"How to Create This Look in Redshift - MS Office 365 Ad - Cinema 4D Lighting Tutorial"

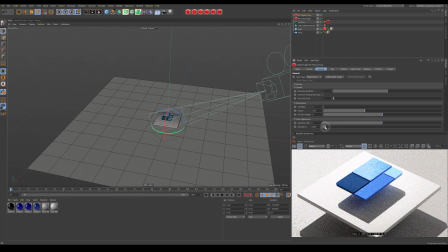246s
So we're going to get rid of we don't want it really to cast any colour over our scene. So we'll get rid of that. We also want to reduce the intensity because it's far too bright. Bring it down.
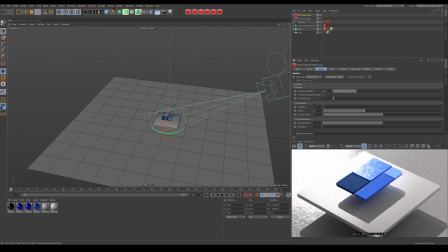262s
There we go. And also, I'm not really liking the way that it's affecting the specular.
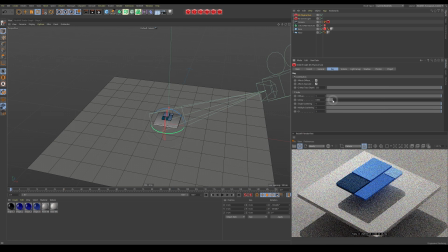271s
So I'm just going to turn down the glossiness. Scale for this light. There we go. Now the next thing we're going to do is we're going to create an area light.
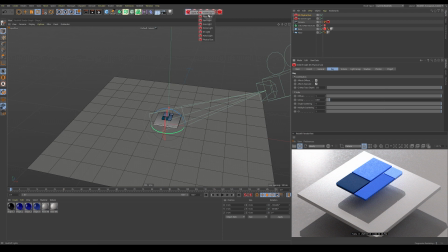289s
Now this area light, so we go to Redshift, lights, area light. The purpose of this area light
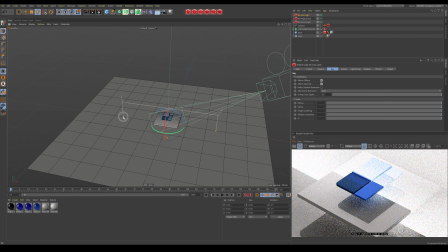299s
is just to focus on our blocks, not necessarily the whole scene. So if I rotate it, let's put it sort of coming from the same direction as
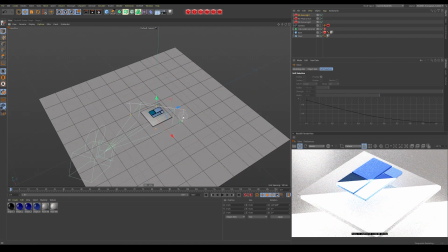313s
our sunlight and our HDRI. Move it back, move it up.
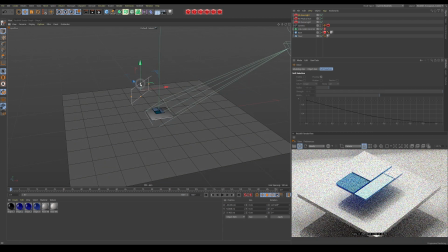It still isn't, but this is obviously incredibly too. Now it's easier if this is not on world axis rotate.
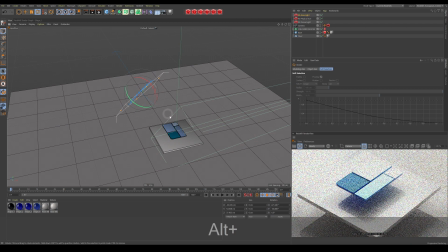336s
This is obviously way too bright and way too big at the minute.
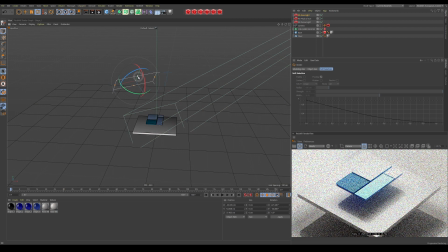341s
So let's just bring the size down.
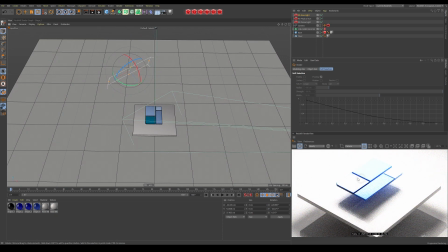344s
I mean, the purpose is just to give you more visual interest on the reflections on the material. But what we're going to do is we don't want it to affect the rest of the scene because it's far too. It just ruins it.
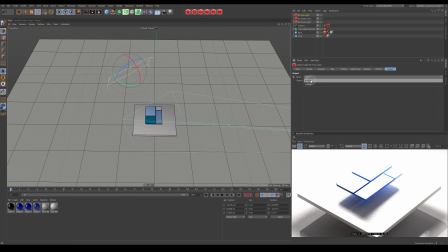359s
So we're going to go to Project and go to Include, and we're only going to include our colored blocks.
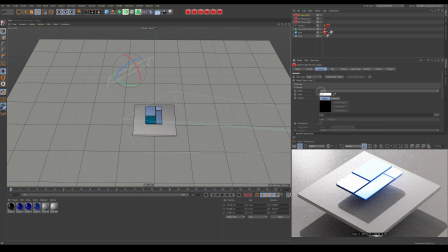369s
We're also going to reduce this
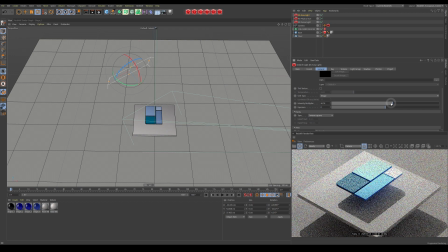373s
intensity of this light quite drastically. Now we're getting far too much reflections in the top here with this. So I'm going to bring it down.
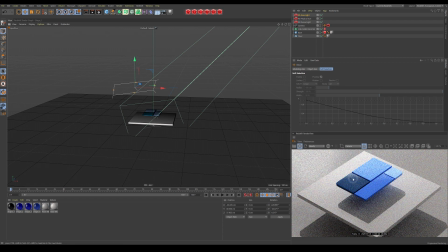393s
There we go. So we're getting a bit on the edge here and affecting this top corner.
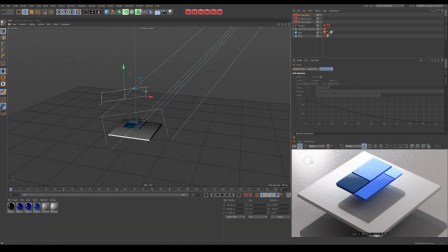403s
Now, also, this is quite a hot spot here. And if we move our dome light, just rotate this around and see where that's coming from. Yeah, so the culprit is our physical sun, the world axis.
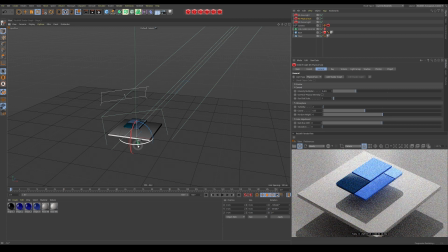422s
See, it's causing that big, hot, bright light. And again, I don't really want that to happen. I'm going to go back to Ray, and we're just going to drop this down even further until it's almost invisible.
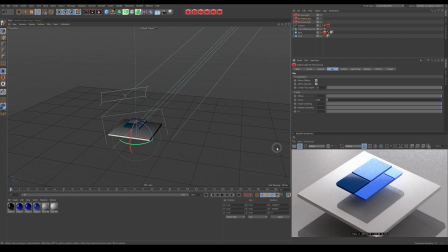440s
Okay, so now we've got a basic setup for our lighting. Now we need to introduce those shadows that you see that cast across the image. And to do that, I'm just going to create some simple geometry. First thing I'm going to do is create a plane object.
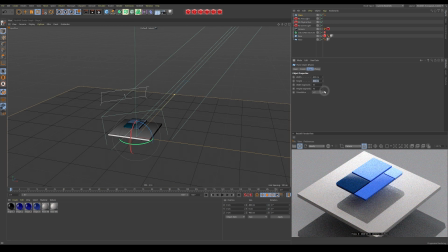454s
So come up here, select plane. We don't need that large. Let's make it 100 by 100. Oh, there's another quick thing to note, the scale of the scene. So as you can see, this is only 50 centimeters wide.
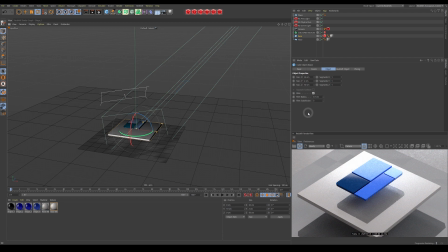469s
Because I thought if it was on a desk, that's probably how large it would be. And the reason we do that, you know, the smaller your object, the softer shadows, the larger your object, the harder. So if you've got a shadow on a building, you'll notice it's dead sharp. Whereas if you've got shadows on something small on the ground outside, it'll have blurry shadow. So it's just a thing to keep in mind, the scale of the scene.